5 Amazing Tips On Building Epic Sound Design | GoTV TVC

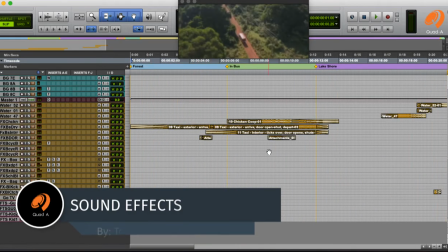[24:54]
We have the water there. We have the bowl.
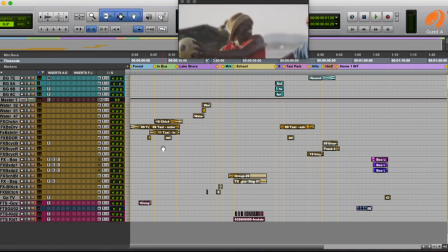[25:00]
We have the van over here with the chicken in there.
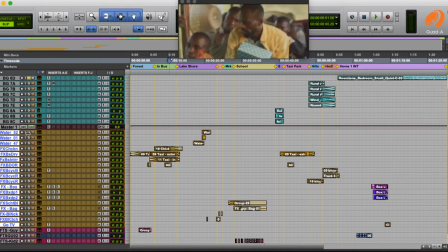[25:04]
So I'll just solo this category here and let's hear what each individual element is doing.
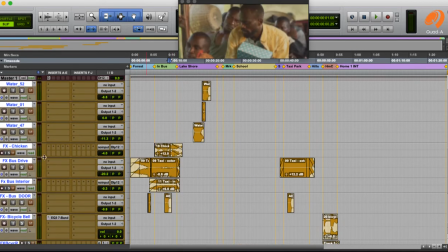[25:13]
so first I have my bus coming and
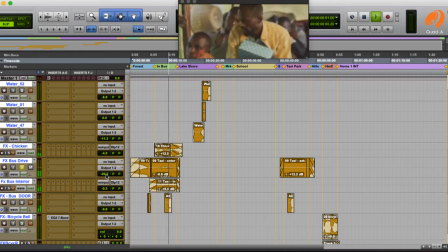I have it right fed through into the next scene then I layered it with I
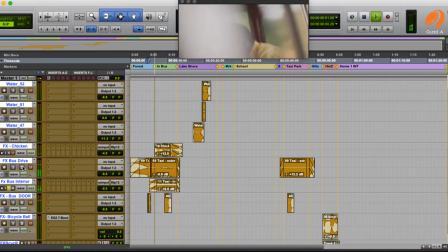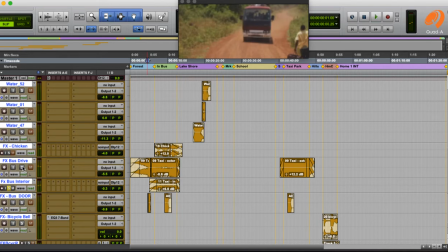[25:54]
had it layered with that sound to give you the feel of the engine still running when he enters then we have of course the element of the door opening right before he comes in.
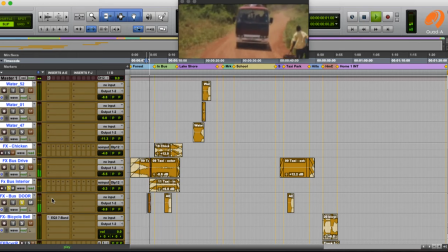Then the door closes when he gets in. So those three combined
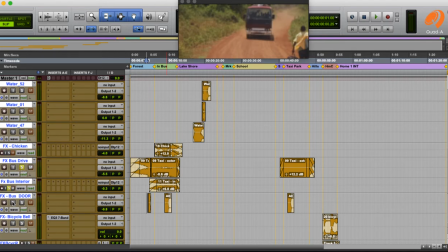[26:32]
give us this.
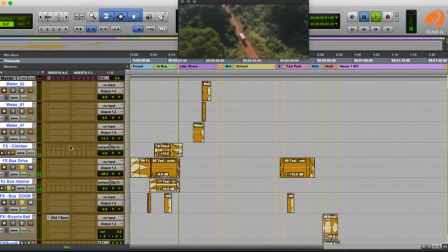[26:49]
So the other element of sound effects is the chicken which was added. let's listen to that again then
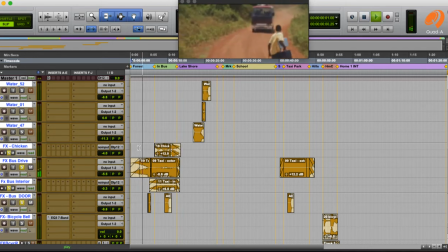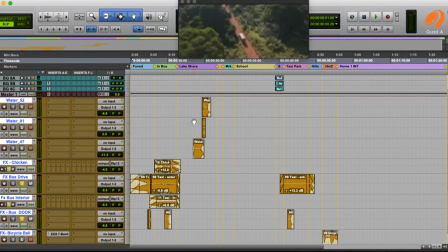[27:20]
in our next scene of course we have the water and
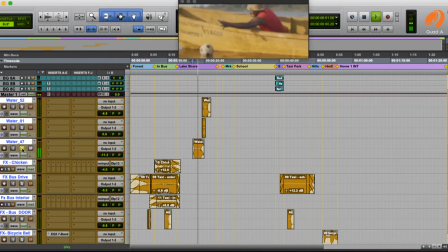we have this it's the ball from the water then we have that
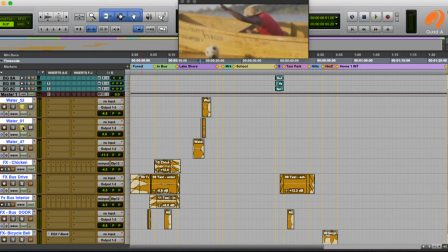[27:46]
effect of the ball coming out of the water so the three combined
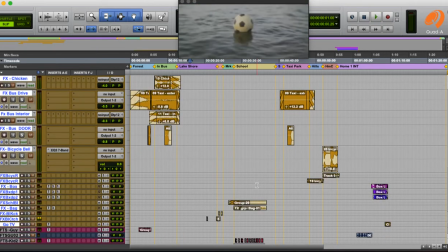[28:00]
we have that effect right there. Then over here we have them,
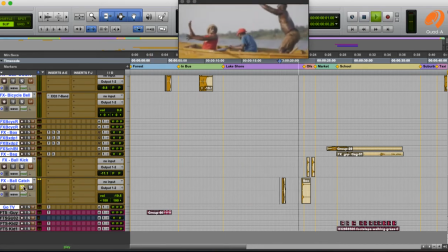[28:09]
he catches the ball, hands it over to him and then of course we have them juggle the ball.
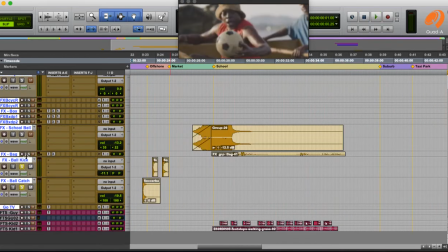[28:25]
Okay and that was it for that scene. The market, of course, we had nothing there.
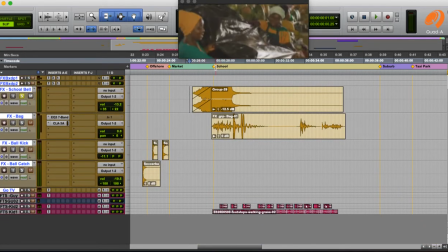[28:34]
For the school, we have the school bell right here.
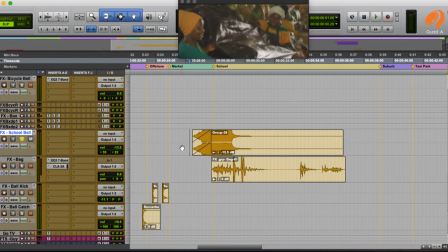[28:39]
It comes early, feeds into the school scene to create a continuity between the scenes. Rather than having the school bell at this point,
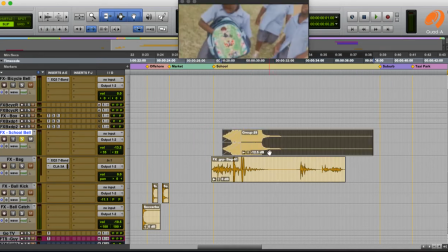[28:50]
you want to have it earlier to
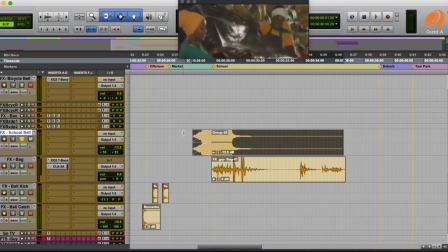[28:55]
create a link between the scenes so